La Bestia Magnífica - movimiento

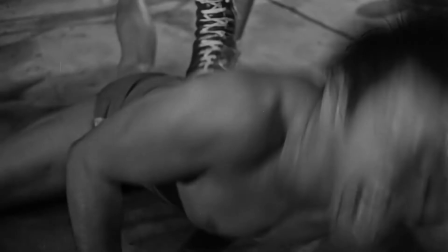[4:15]
Y si se fijan, los luchadores en la arena hacen lo mismo. Necesitan ser muy expresivos en las funciones, nunca están quietos,
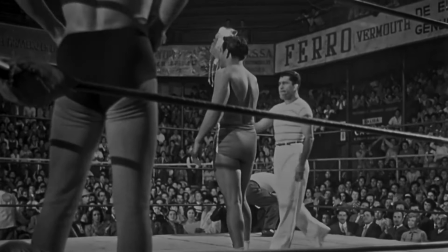[4:23]
y esto lo hacen para mantener la atención hasta del que está vendiendo cacahuates en la última fila de la arena.
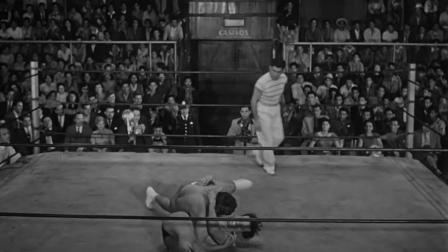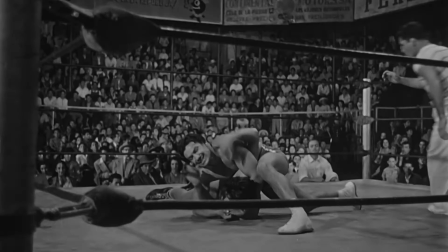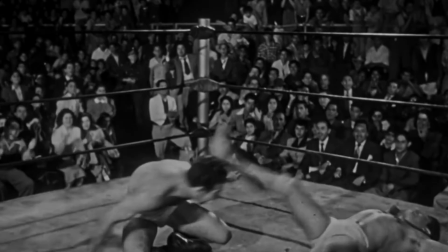[4:42]
Chano Urueta traduce esto al cine mostrándonos ángulos abiertos con los que
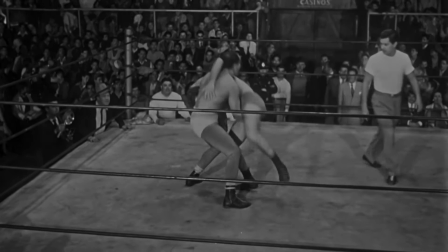[4:46]
podemos ver la acción de los luchadores y la reacción de la gente dentro del mismo encuadre,
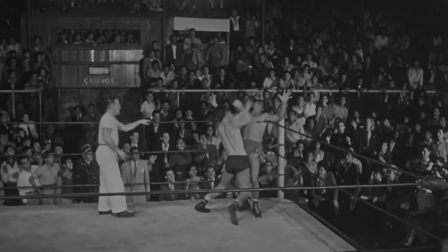[4:52]
como si fuéramos un asistente entre los asientos.
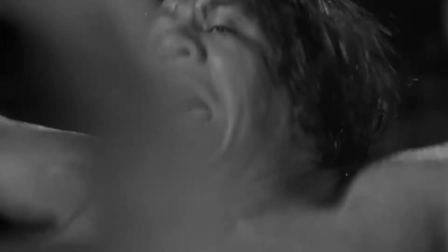[4:56]
Y esto lo acentúa con una edición muy rigurosa de close-ups donde podemos ver las expresiones de los luchadores y el público,
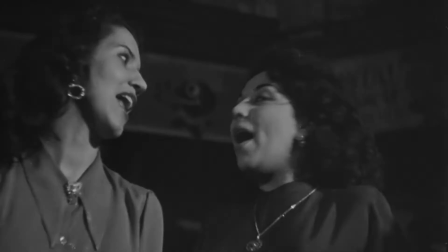[5:05]
ya sean niños, mujeres, ricos o pobres, por lo que visualmente nos envuelve siguiendo un patrón de actuación física,
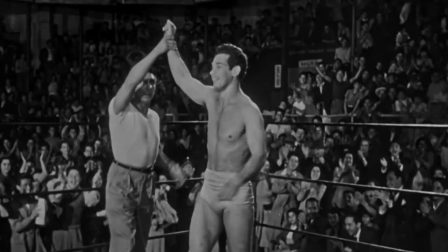[5:14]
una dinámica de poder y acentos con encuadres cerrados.
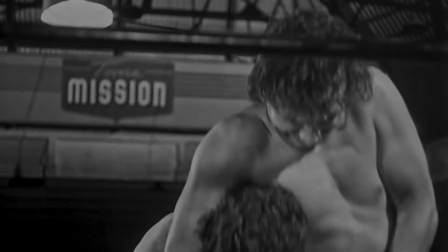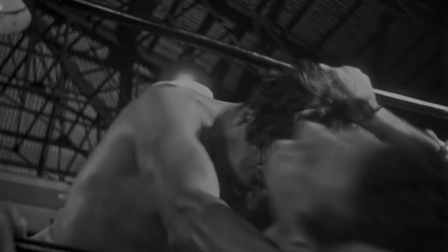[5:27]
Por eso podemos decir que en La Bestia Magnífica la actuación física resalta más que la actuación por diálogos.
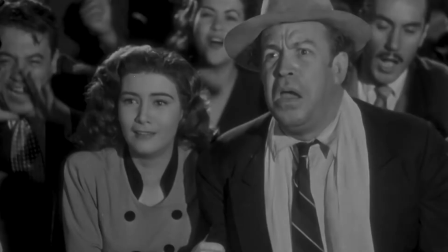[5:33]
Y si no me creen, aquí hay un rápido test. ¿Qué tienen en común estos tres productos audiovisuales?
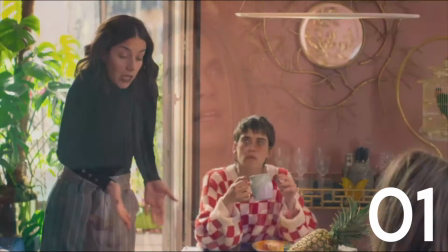[5:40] A ver, a ver, a ver, pero ¿quién? No sé, no sé, y él no sabe y yo no entiendo qué.
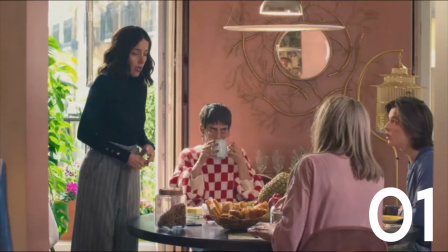[5:46] Bueno, pero habrá que esperar. No, no, no, yo sí quiero ir a México. Bien, yo no me voy.
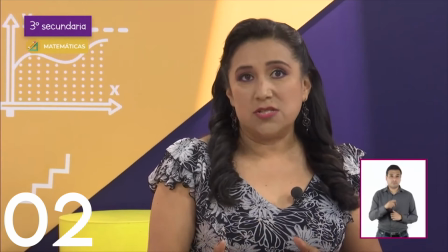[5:51] Pero, ¿cuál es esa operación?
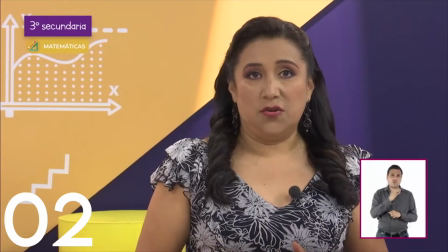[5:54] Porque, claro, desde antes de comenzar su educación formal, han empleado las operaciones de adición y sustracción.
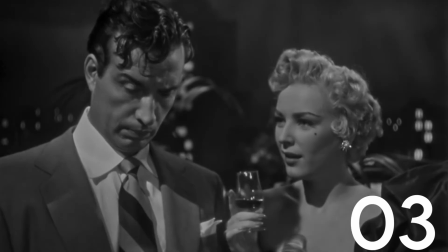[6:05] Por ti. Por ti y por los triunfos que con el tiempo te llevaron hasta el campeonato del mundo.
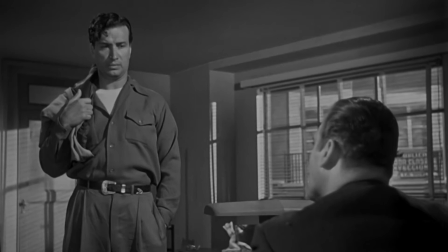[6:13]
Exacto. No duran más de 20 segundos y se sienten eternos.
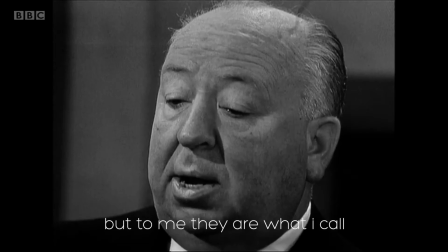[6:20]
Citando a Alfred Hitchcock,
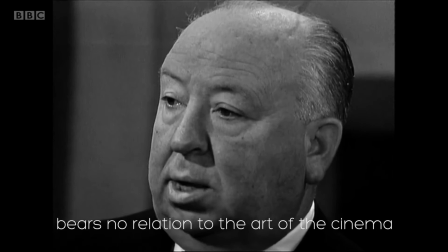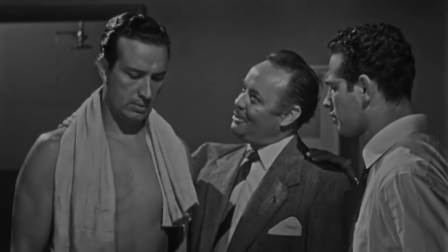[6:30]
Las fotografías de personas hablando no tienen nada que ver con el arte de hacer cine.
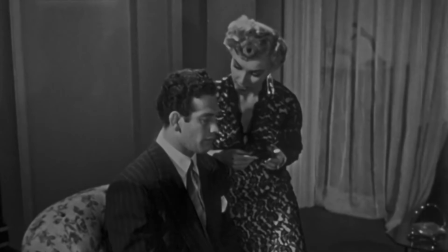[6:36]
Y es que a diferencia de las escenas de lucha, los diálogos terminan por ser soliloquios sin movimiento.
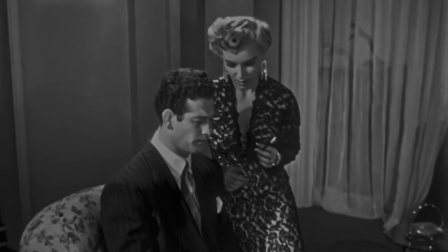[6:44]
escenas tediosas donde no pasa nada donde los actores casi ni se mueven y
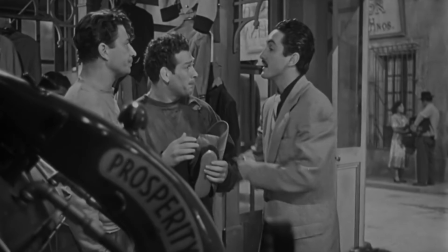[6:50]
todo se intenta transmitir meramente por los diálogos diálogos y más diálogos
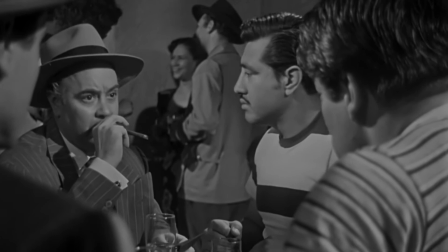[6:56]
y no importa si estos tienen cortes sin una dinámica no hay cine
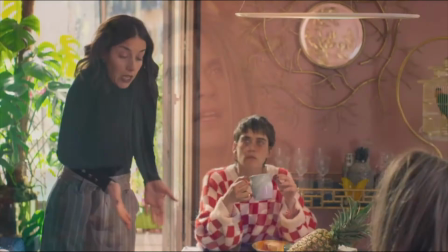[7:01]
pero chance y televisión si como los malos directores lo hacen con todo y el presupuesto
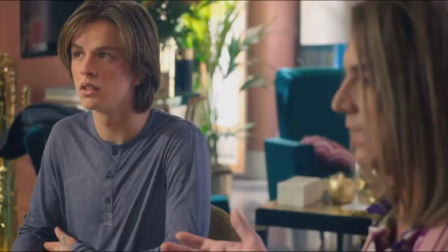[7:07]
que les da netflix
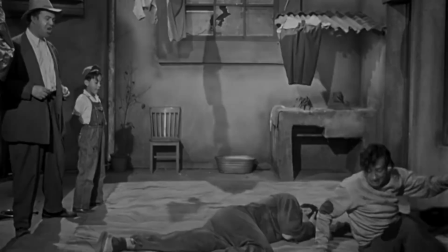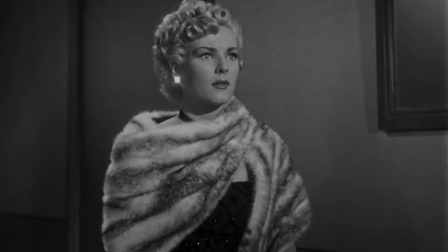[7:17]
pero el análisis de la bestia magnífica también puede llegar a un nivel de
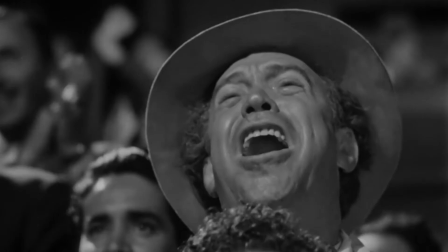[7:21]
lectura interesante en un primer nivel esta pareciera que es una tragedia
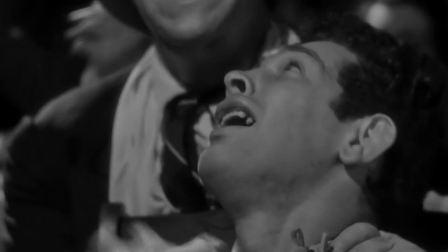[7:26]
provocada por una mujer despechada que está buscando venganza contra
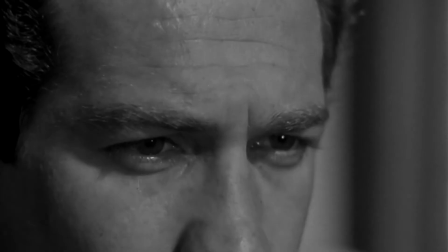[7:31]
el hombre que la rechazó por el simple hecho de ser mala y que estos dos amigos son las
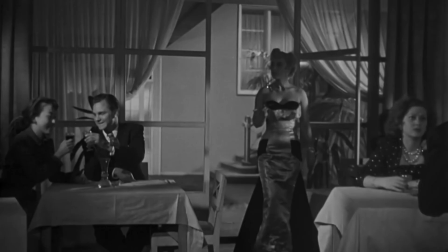[7:35]
pobres víctimas de esta entre comillas villana. Al final podemos ver que esta es la historia de dos hombres que se auto sabotean y
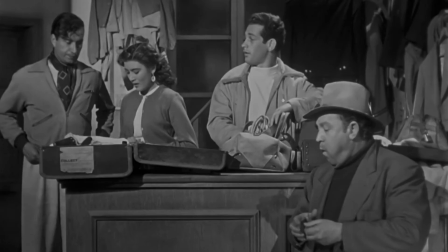[7:44]
se dan en la madre por el miedo al éxito y por vanidad y que son sus decisiones por inmadurez,
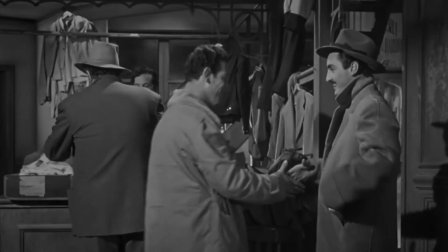[7:50]
inseguridad o ambición las que los terminan condenando.
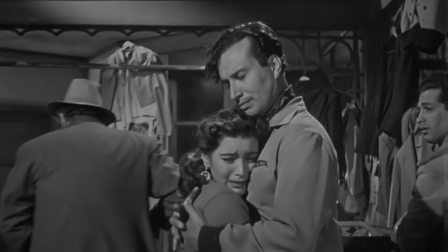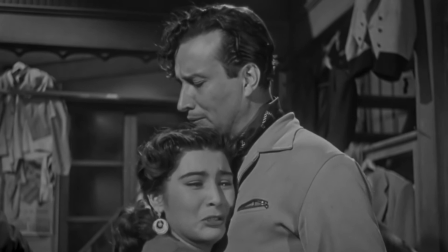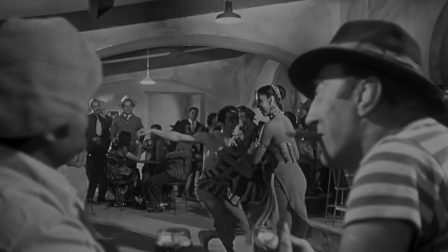[8:07]
Tratar de entender ese miedo al éxito que persiste en nuestra sociedad puede tener muchas otras explicaciones,
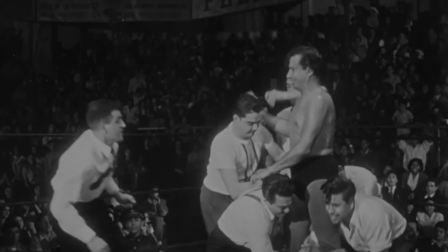[8:14]
que la mayoría de las veces vienen de una percepción sobre quiénes somos ante los ojos de los demás,
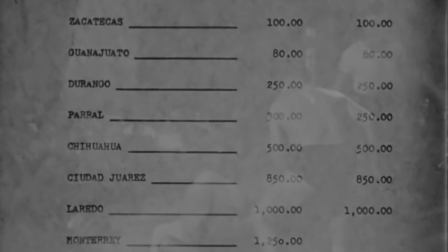[8:20]
lo que somos para nuestro círculo de amigos, familiares o vecinos.